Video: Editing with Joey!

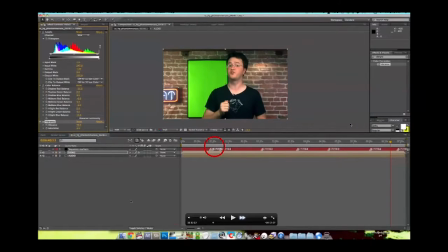(4:08)
Other people would probably prefer to use Final Cut. I like this. It all depends on what you like to do. So now, after the color balance, color correction levels are done, I'm going to key out the green poster.
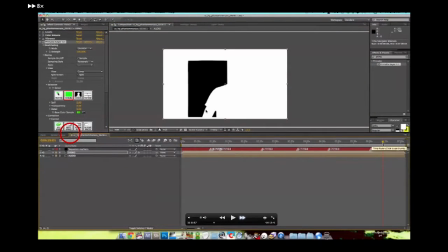(4:23)
Well, for this, we use a plugin called Primat. This is a plugin you can use for Final Cut or for After Effects.
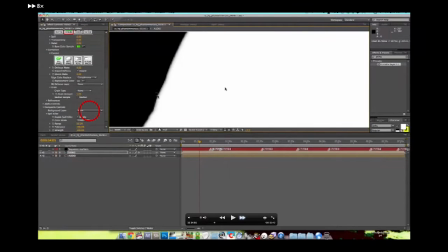(4:28)
Again, I use it in After Effects, very similar, they look almost alike. This is the alpha, making sure that just the poster is keyed out and everything else is there.
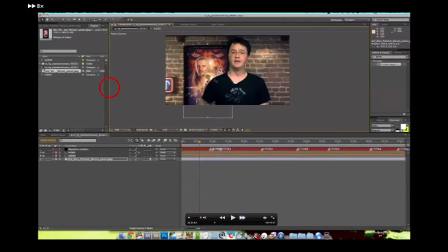(4:37)
And I add in the Phantom Menace poster.
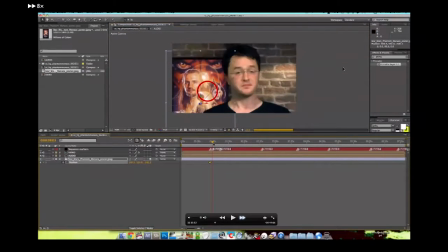(4:41)
You can see I do it on a 3D layer so that I can add a light and try to mimic what's happening on set.
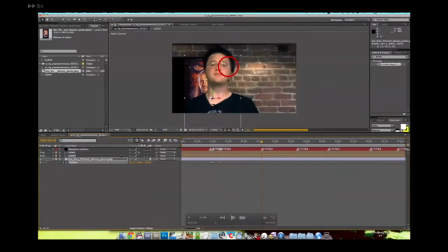(4:48)
Just a little composition. A pet peeve I have is something looking way too out of place. So here you can see I got the light in. I'm going to pull the light back, give it the feathering, the intensity that it needs.
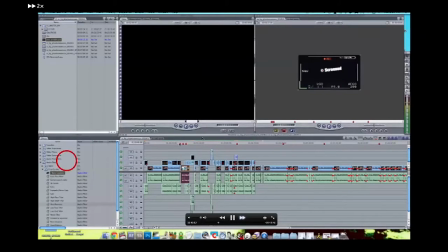(5:03)
And then I had a little break. I must have stopped it here, but I rendered it out. It takes about an hour and a half. I think I left home that day, so end of the day I finished, hit render. It takes about an hour and a half, 2 hours. Came back the next day, it's all ready to work.
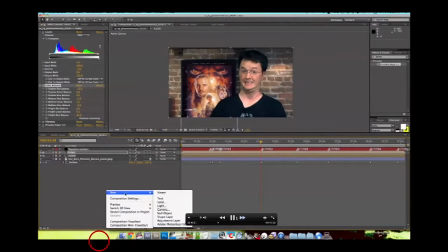(5:16)
And a little time jump here. I think I started this late,
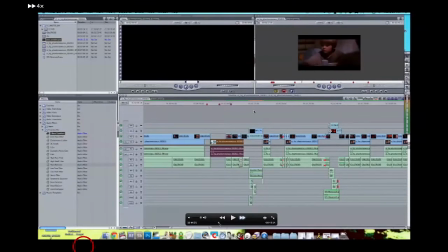(5:21)
but here you can see I'm starting now to cut in the actual movie of Phantom Menace in with Rorie.
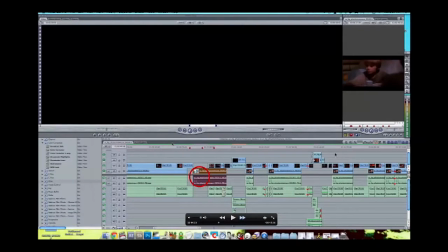(5:27)
So all this here is Rorie and his audio. All this here is movie Phantom Menace and its audio. I'll do some heavy audio mixing. That's the last step I do. I go through and I mix all the audio together and then add music.
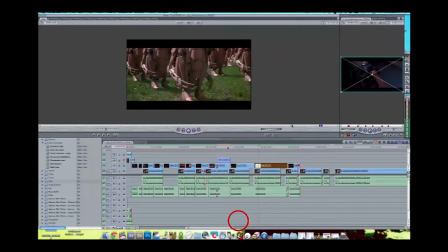(5:40)
So here you can see I'm going through, this is half good, so it makes it kind of easier to edit.
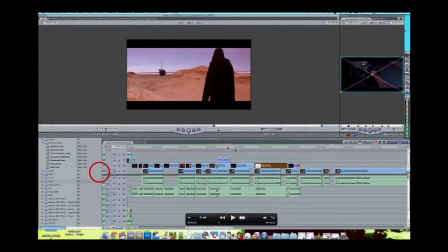(5:46)
He says, the bad, Jar Jar Binks. I find all the footage of Jar Jar Binks being terrible.
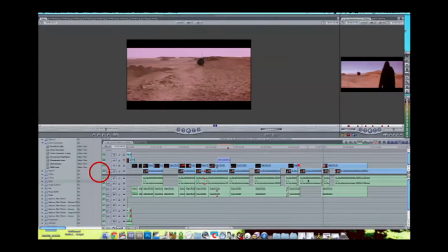(5:53)
So it's nice. It's a nice kind of structured way to edit this. Usually like the besties and something like defending your movies is sometimes a little more interpretive or
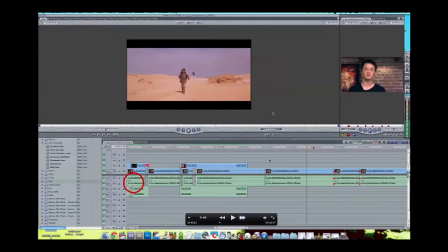(6:08)
meditative, I guess, and then I have to really kind of find specific moments that he's referring to or things that have
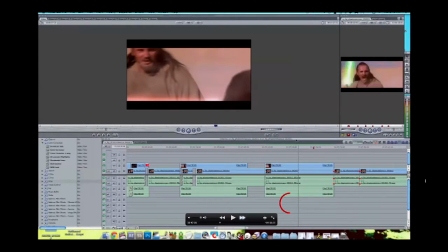(6:14)
touched him in a certain way. So I kind of like these for just quickness.
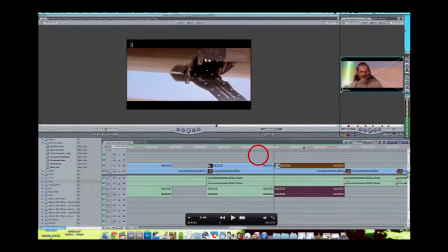(6:19)
They're faster to get out than most other features. Half goods take about, I'd say this whole process about 6 hours.
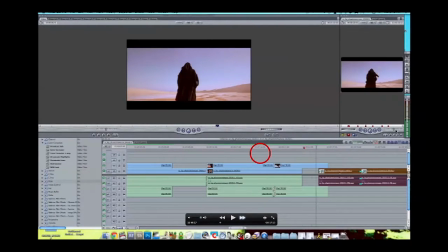(6:27)
It was pretty quick. Oh, I'm sorry. A Bessie's is usually about 6 hours.
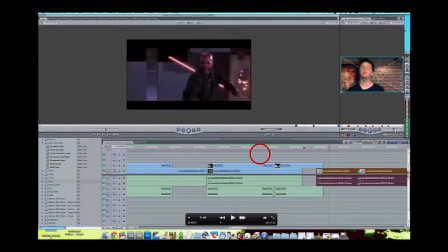(6:31)
Half goods are about 4 to 5. I think I had this one in 4 hours, which is pretty quick.
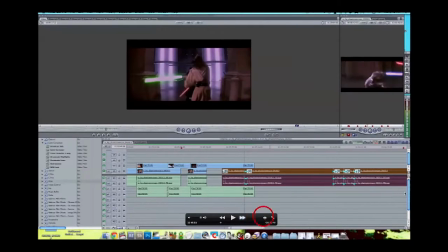(6:37)
So the good lightsaber battles. Find like an awesome lightsaber battle at the end.
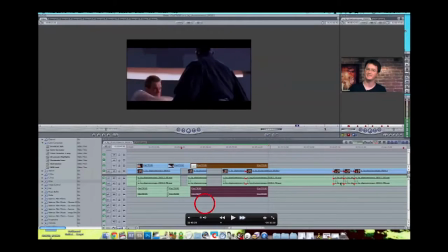(6:45)
I make the movie really big. This is 2 hours right here of footage.
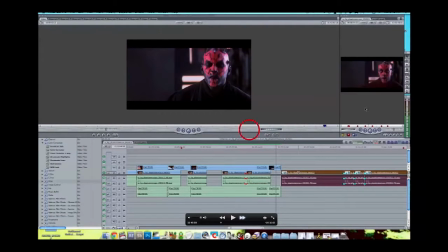(6:50)
So I make this window gigantic so that I can scrub and find certain frames easier.
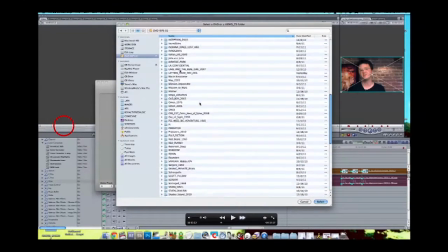(6:54)
When you bring the window down, like over here on the, I don't know why my cursor's not letting me go over there.
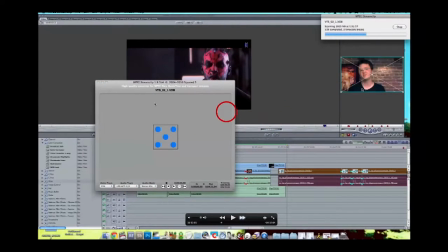(7:02)
That's all right. Look at the mouse. Where Rorie's at here, you can see it's, when I scrub, it jumps through much larger chunks of time.
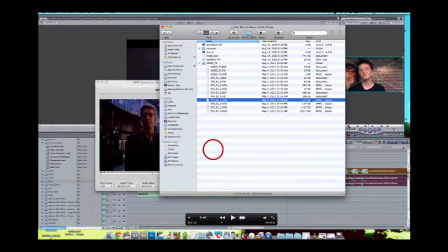(7:10)
So that way you can see the movie will be a lot easier when you make it this big. You can scrub through and not go through that much time.
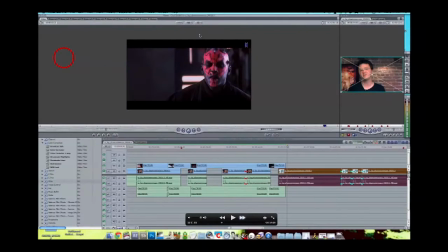(7:17)
So you can pinpoint certain moments in a 2 hour movie easier than you would in this situation.
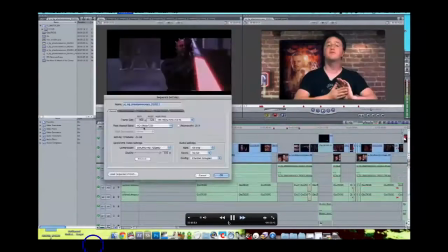(7:24)
So now before I add music, my next step is to
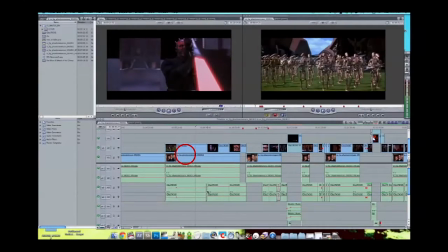(7:30)
mix the audio of the movie with Rorie's audio. This is kind of important. You don't want 2 layers of talking. Rorie's going to be talking here.
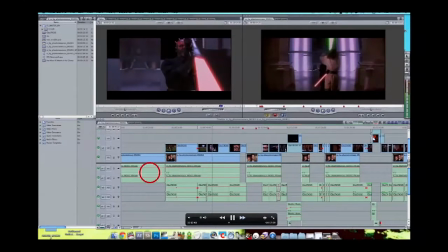(7:43)
I don't want a big dialogue, high in volume, behind him. It's going to sound kind of confusing.
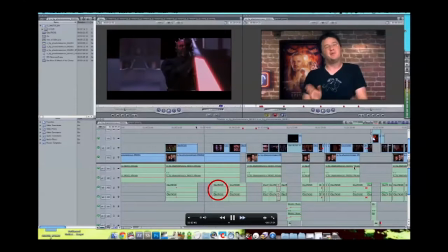(7:49)
It's a little weird to listen to 2 different conversations happening. So I tend to bring those levels down quite a bit.
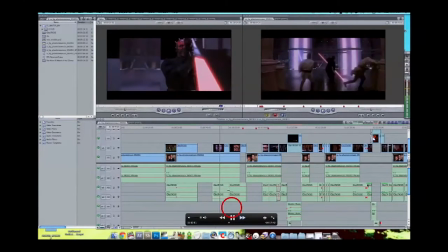(7:54)
Bring action up. You want to hear lightsaber clinking against each other. So I guess I'll go through some of these questions here.
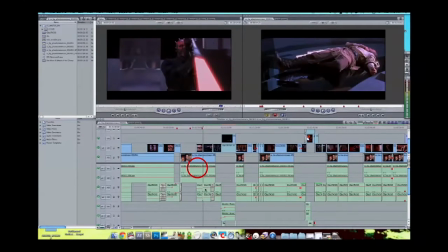(8:01)
I got a few questions. I'm probably not going to answer them all. Any I don't answer, I will try to go through on the blog post and answer them there. So let's start with any editing software recommendations for someone looking to tinker with making videos. How did you hear about the Opening Night Whiskey?